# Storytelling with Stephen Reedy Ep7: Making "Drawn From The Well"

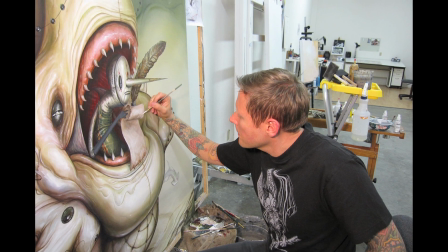[0:06]
Artist Greg Crayola Simpkins has a beautiful, flowing world of surreal creatures and heavenly landscapes.
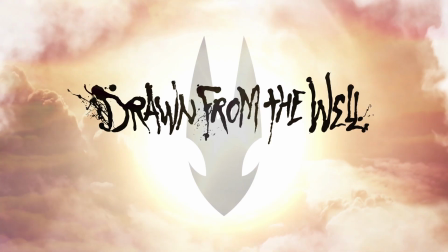[0:12]
When he asked for a spot for his new book of sketches, drawn from the well, there was an overabundance of fun reference material to pull from.
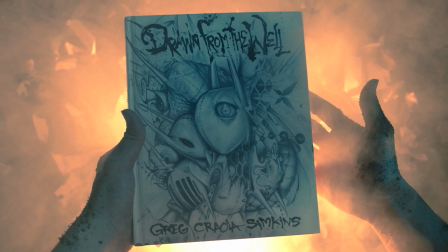[0:18]
The foundation became derivative from a story he wrote in the intro of the book,
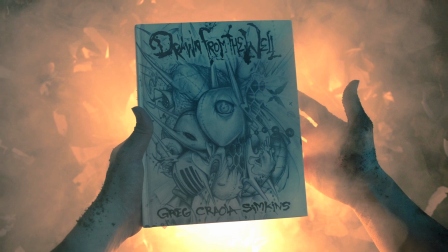[0:22]
in which a younger version of himself fell into the well, saw creepy creatures come alive, and tried to escape.
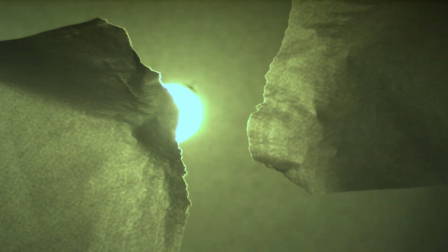[0:28]
We didn't have the budget to build a well, sets, creatures, or even hire a child actor and all the logistical red tape that entails, so I made the spot take place in the first-person point of view.
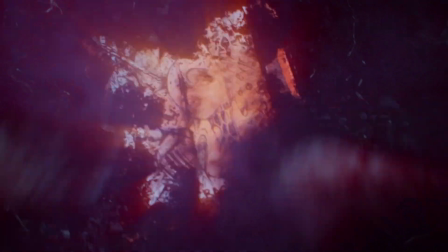[0:37]
Once that was set, I figured we could make it like a ride, sort of like a Disneyland-inspired metaphor of what it's like to be engrossed in a book,
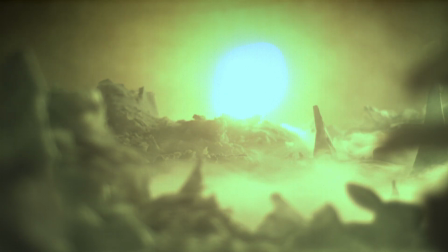[0:44]
being sucked into it, and actually feeling the fear and awe and amazement of the contents.
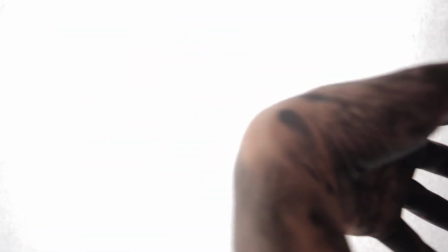[0:53]
Logistically, this spot has every film trick we could possibly muster.
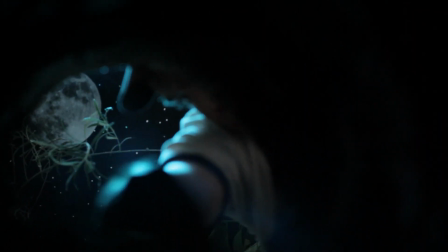[0:57]
Unable to shoot in a real well, I got a cardboard tube filled with mud and shot upwards, looking onto a photocopied night sky.
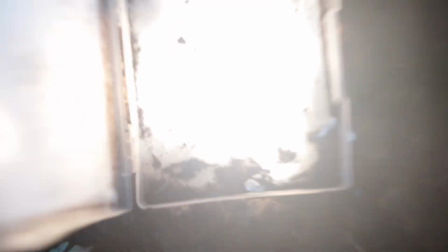[1:04]
I then spent 3 days digging a giant hole so we could bury a plastic box with a book cover on it.
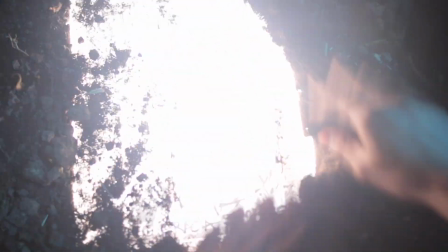[1:08]
To light it, director of photography Chris Saul just straight up buried a light bulb in the ground, which isn't very safe.
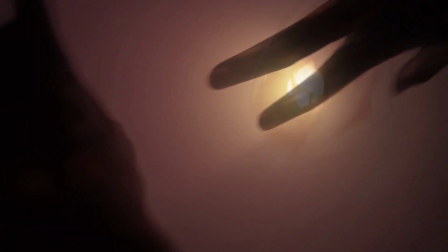[1:14]
Maybe don't copy us on that one. The paper tunnel was achieved by using a GoPro stunt camera and a big roll of paper.
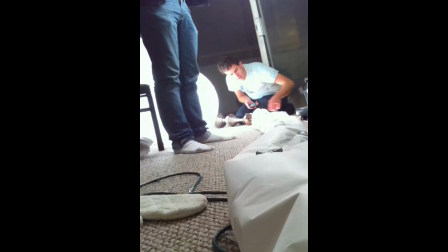[1:22]
Chris over there is stuffing the tube with confetti, and we're gonna blast with a leaf blower.
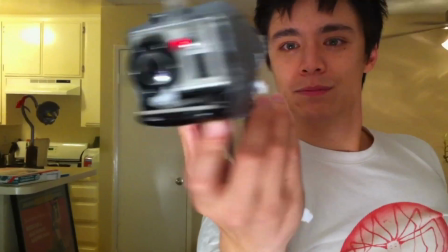[1:29]
We attached the camera to an iPhone 3GS for its heavy bobsled kind of shape, and pulled it through the 20-foot long roll of paper with a couple shoelaces tied together.
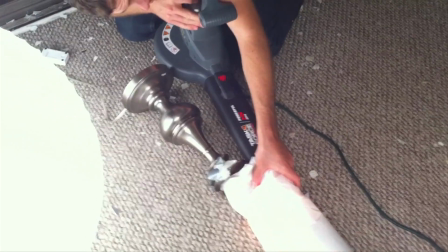[1:38] 3, 2, 1, action!
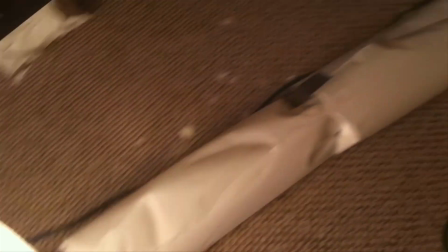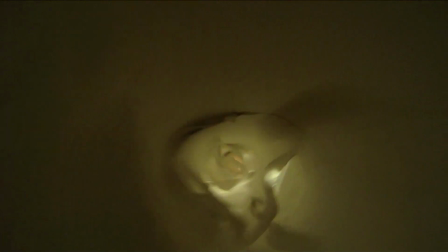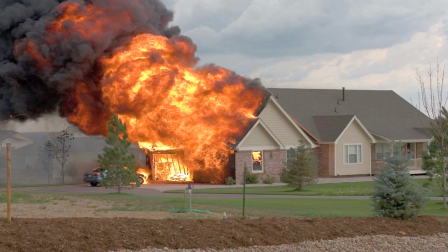[1:50]
We lit the tube by blasting lights on the sides of the tunnel, which actually melted holes in my living room carpet, which I feel kind of bad for.
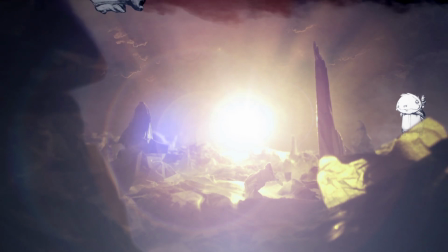[1:58]
We enter a heavenly paperland, which was actually a giant table built via forced perspective.
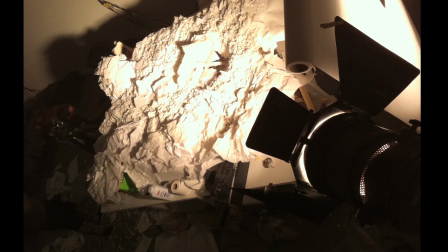[2:03]
The foreground is made from toilet seat covers, whose pieces get smaller and smaller the closer they get to the horizon, while the horizon itself is actually just piles of baby powder.
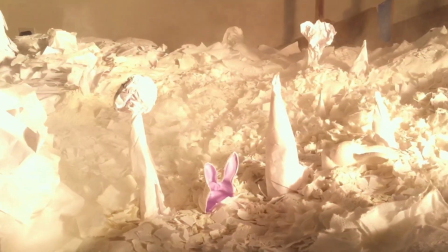[2:12]
The paperland was built on top of a woven paper funnel, which held everything up yet was porous so we could blast high-powered air to achieve the explosion.
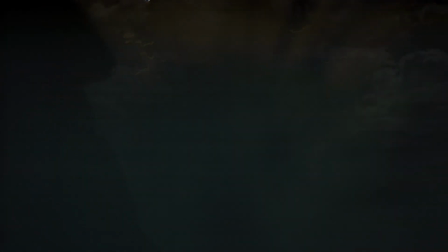[2:20]
We affectionately called this the paper butthole.
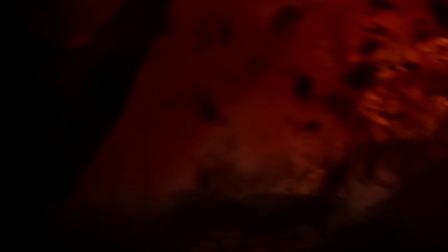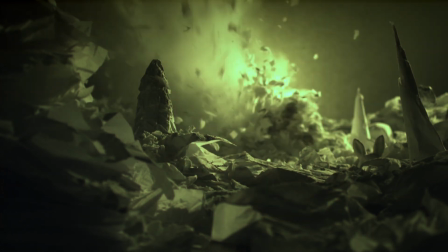[2:29]
We shot a few versions of Paperland, spending hours to reset between explosions.
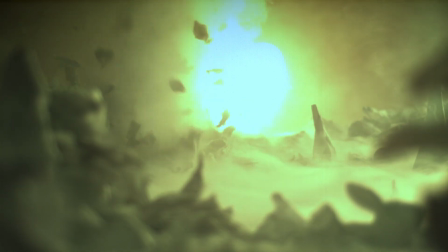[2:34]
The set was in Simpkins' studio, so we had him helping us design the spires and the mountain to marry our miniature design to his exact style. Rich Aranus, who did the music and sound, also voiced Ralphie.
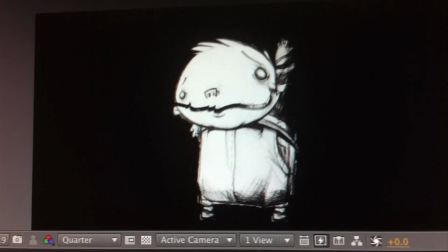[2:47]
We struggled with various scripts, unhappy with how the dialogue didn't do anything for character building in such a short amount of time.
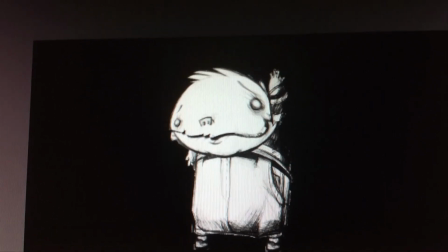[2:54]
Rich ended up improvising a ridiculous dialogue of only saying, "Hello," over and over.
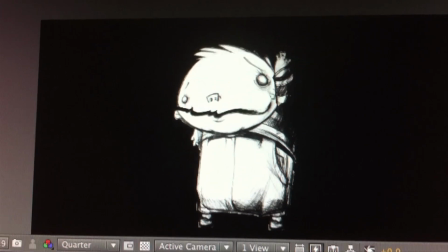[3:00]
It somehow conveyed more entertainment and character than any of the literal dialogue that I previously wrote.
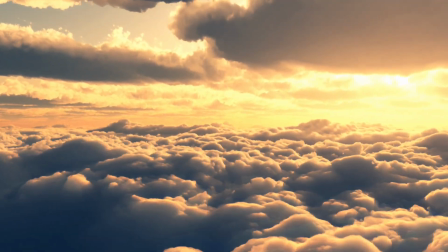[3:07]
I love surrealism, but I think storytelling, no matter how basic, needs a semblance of a beginning, a middle, and an end.
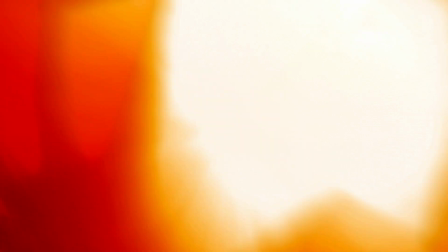[3:15]
So this whole getting trapped in the well scenario was given an ending, a search party finding us.
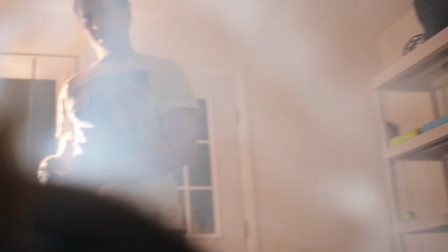[3:20]
By having sound design and Josh Petersdorf's voice acting create an unseen scenario of helicopters and sirens coming to our aid.
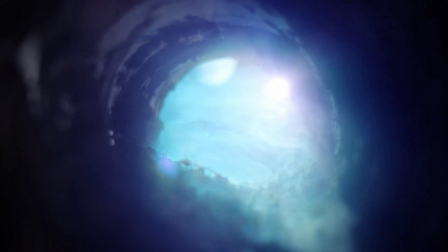[3:27] Hey, hang on down there! I'm gonna get you out of there, alright? Hey, somebody throw me a rope!
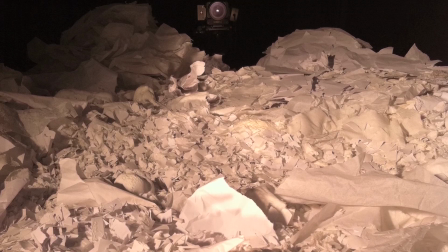[3:32]
Budgetary restrictions and creativity proved that making something epic in an unusual way was actually cheaper and easier,
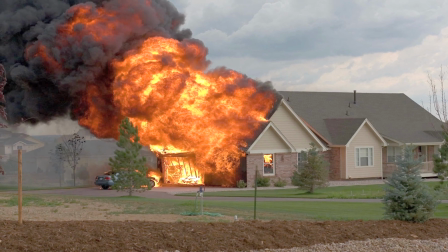[3:39]
well actually just cheaper, not easier, than spending money to shoot in an actual well.
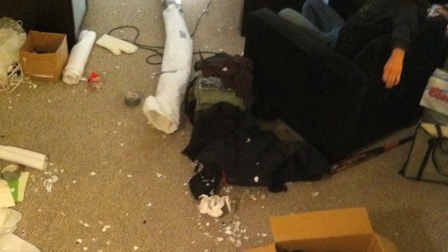[3:44]
The shooting crew for this entire operation was just 3 people.